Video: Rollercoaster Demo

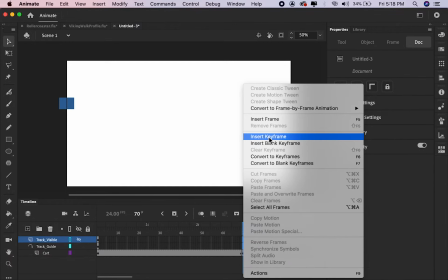(4:04)
And now once we start going through the motions, it will essentially follow that track
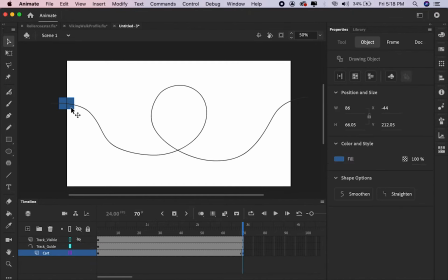(4:11)
throughout the animation process. And so now we're going to kind of move it from point A to point B. And you will see that after we apply
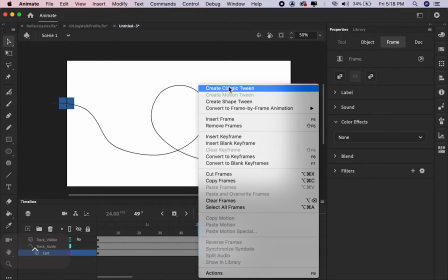(4:27)
an in-between, so we'll right click, click on Create Classic Tween,
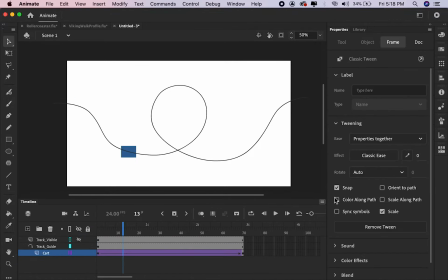(4:34)
we didn't have to do anything else. We just essentially have 2 keyframes. And you could see right there, I clicked on a checkbox, Orient to Path, and it automatically
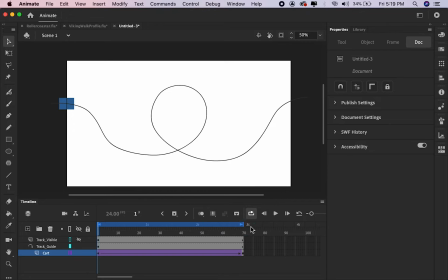(4:52)
constrained that little cart so that way it would follow that path correctly. However, this doesn't really get us where we want. We need to do a lot more work because this is obviously not going to give us
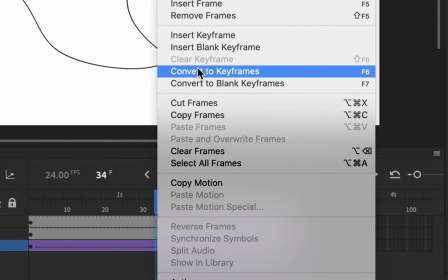(5:13)
the kind of believable sense of motion that we are after.
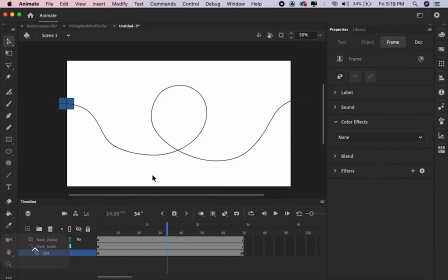(5:18)
And even if we went through and really tweaked the different ease ins and ease outs and really manipulated the graph editor, we probably won't really get something realistic.
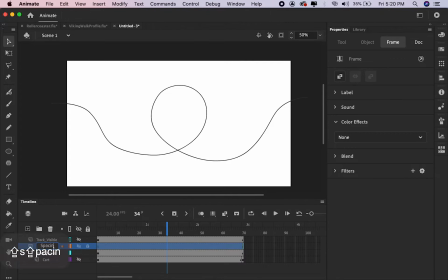(5:37)
So we're going to take this in a slightly more manual approach. And so we're going to add a lot of keyframes. So what I'm setting up right now is, you can see I created a new layer. It's called spacing.
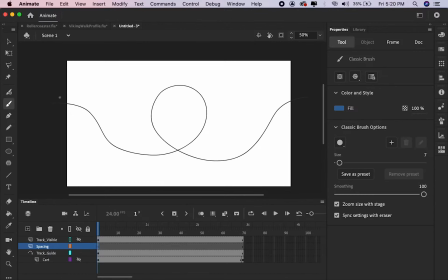(5:50)
And on this layer, I'm essentially going to mark everywhere where I want to put a frame.
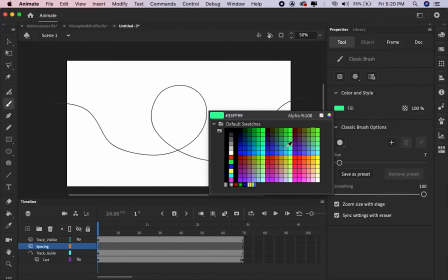(5:58)
I'm going to make a color that's pretty prominent, so I think I'm just going to go with red in this case.
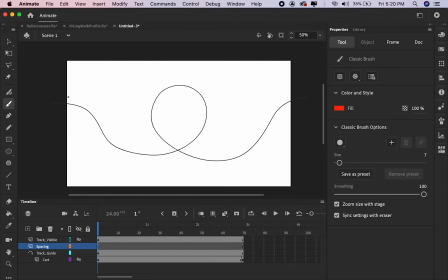(6:04)
It'll stand out. And so I'm making one mark here, and we know at the top of a hill, well, it doesn't really have momentum. It's starting to gain. And so we're going to essentially have motion that's close together. And so you could see with the top of that loop,
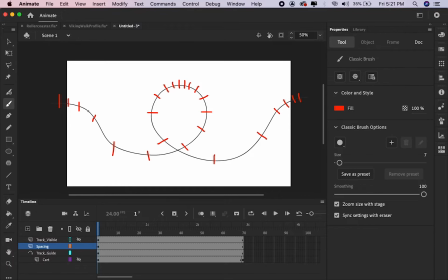(6:24)
of this inversion, as those keyframes are going to be closer together, well, it's going to slow down. And then it's going to ramp back up as it gets down to the bottom of the hill.
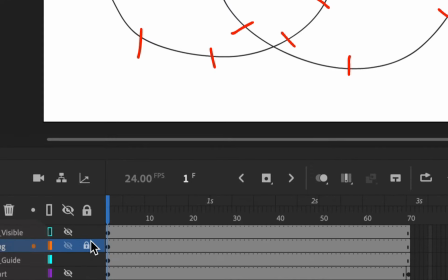(6:37)
And so at this moment, I'm going through and I'm locking some of the layers,
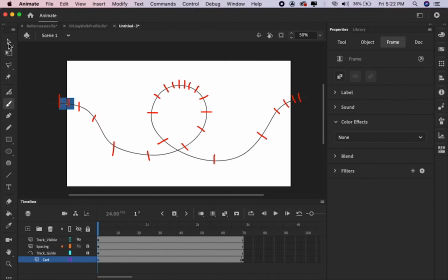(6:41)
such as the spacing and the track guide, because I don't need to go back in and edit those. I want those to be kind of out of the way and not interfering with what I need to do next, which is placing this card.
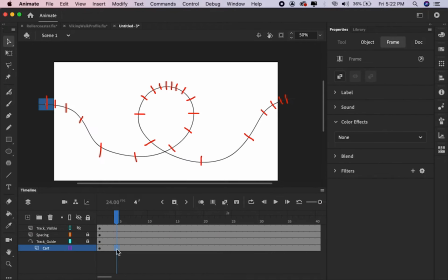(6:57)
So as you can see here, I actually put the first keyframe every 4 frames, and then I decided to shift it. Truthfully, it doesn't really matter. However, the one thing that is important, whether it's 4 frames or 5 frames,
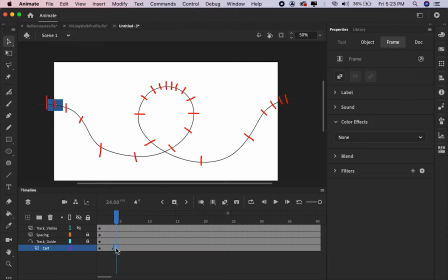(7:16)
I'm going to keep that spacing consistent in terms of putting a keyframe every other 5 frames or 4 frames. And by doing this, if I do one every 5 frames,
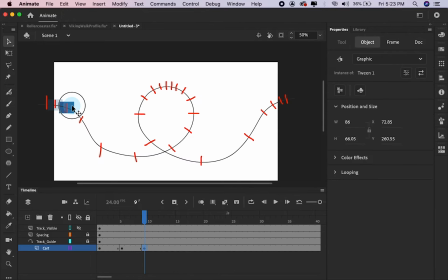(7:30)
but I adhere to kind of my marks in red that I've established, well, then we're going to get that illusion of weight. We're going to get that illusion of this object falling down a hill and being carried by mass through momentum,
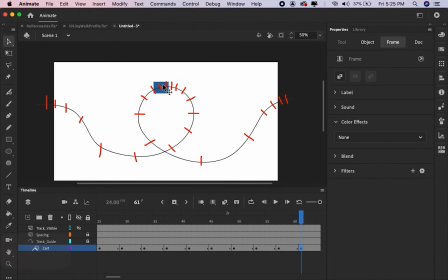(7:49)
through this guided path. And so as you can see here, I'm just going through the motions of kind of setting each keyframe,
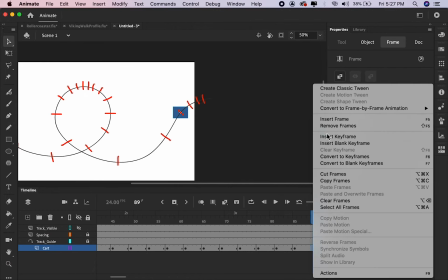(7:58)
having to extend the timeline a little bit in order to have enough room for me to put all this information in.